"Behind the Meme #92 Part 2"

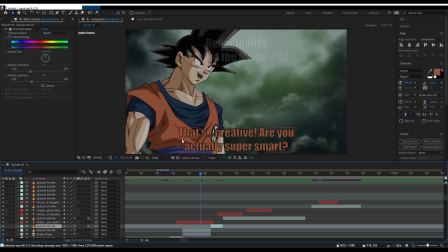4:18 I changed the color to match Goku's current color in the future. So it's not, otherwise it would have been way too bright. Like look at it. If I were to have this, it's way too bright, it stands out.
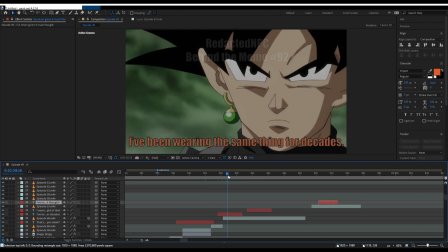4:39 This text. Oh, and here Goku Black goes from smiling to not.
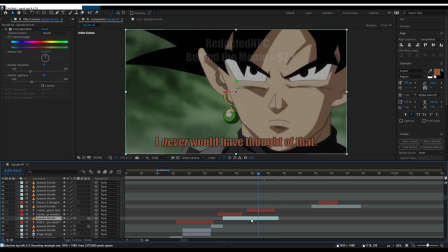4:56 And that's about as far as I've gotten. I used a freeze frame, the new freeze frame technique that I learned just before going offline.
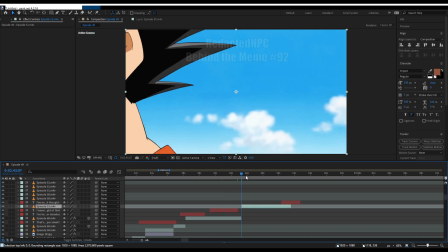5:04 I used that here. Now, I need
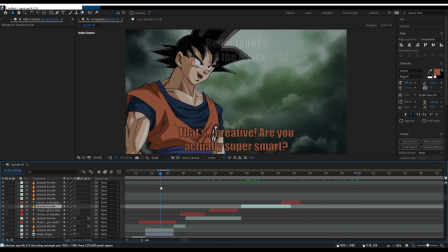5:09 around here. Let me turn the music back on.
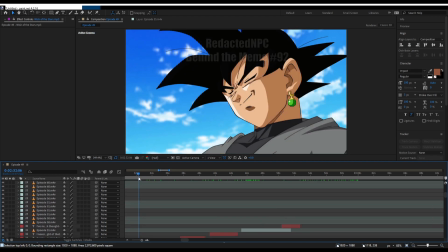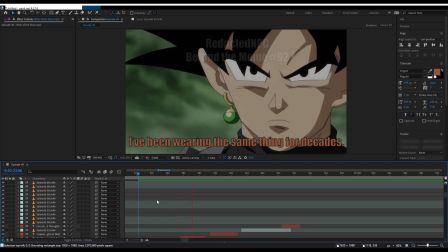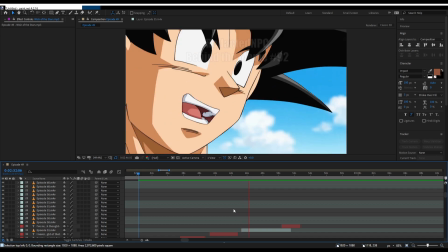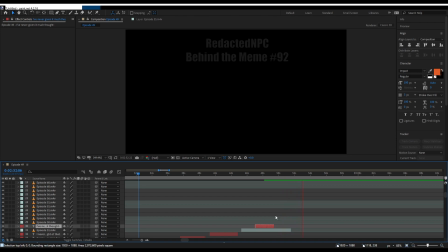Right here, I need Goten to be saying something specific.
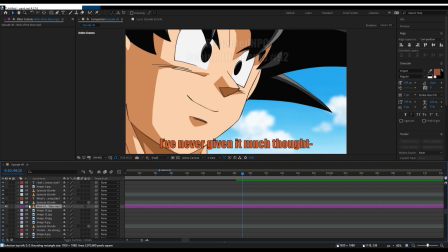5:51 Because there the music starts to pick up. And so I need to fill this void a little bit.
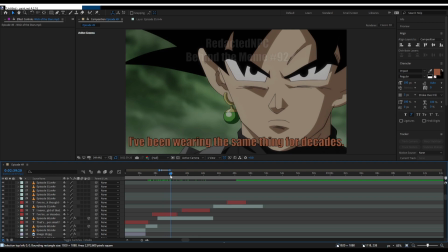5:58 This is some of the text that I thought about adding, but if I could have, I would have cut it out, but the music won't allow for that, I think.
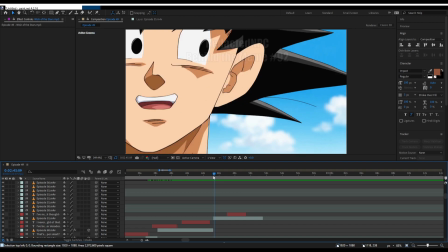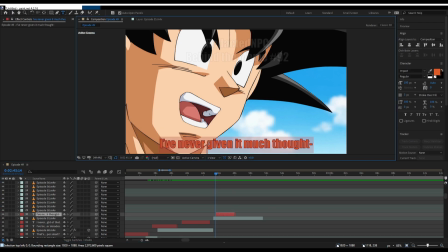Oh, just a second.
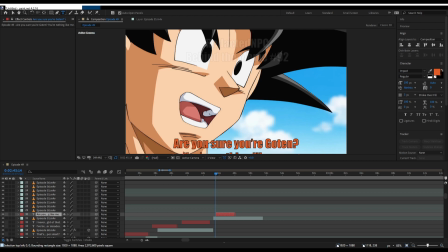6:35 Why are you following my Twitch instead of subscribing to my YouTube channel so I can make money off of these memes faster? I generally don't have Discord open. Oh, my bad.
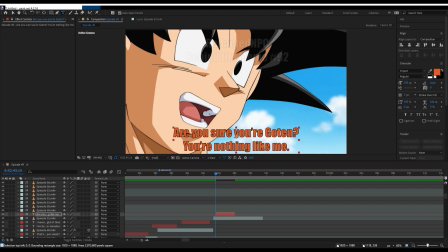6:51 I'll have to ask our third party, but yeah, I'm probably down for that. I'll send a message out. My bad, my bad.
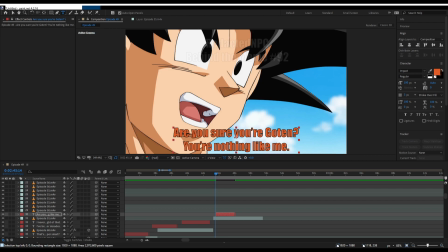7:07 But in my defense, you have my number. You could have just texted me. Also, I've mostly just been here working on this meme, fanfic, whatever you want to call it.
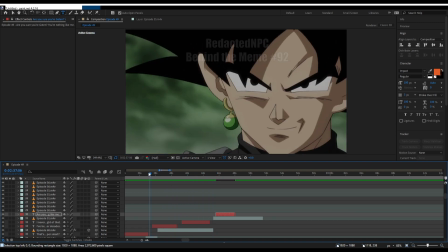7:25 You should go to my YouTube channel and go watch the first two parts.
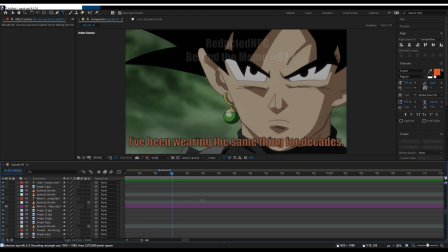7:32 I think we said it was at 3 minutes that we need to get to, so we're just going to extend. We're going to turn off the music for now so it's not irritating.
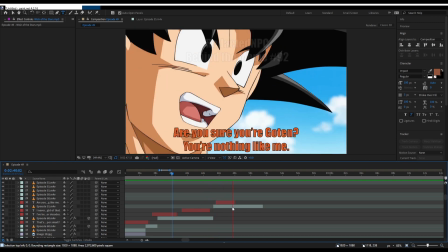I'm going to split this up into 2 sentences just to waste a little bit more time.
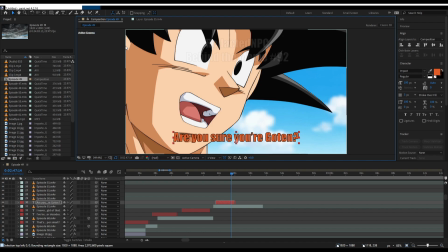I'll have you know, making memes is very important. This is not just anyone can do this, okay? I have a whole story arc going on. I have a whole reimagining.
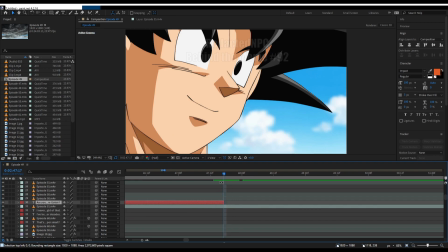8:15 Maybe I am busy. You know what? Screw you. Maybe I'm very busy.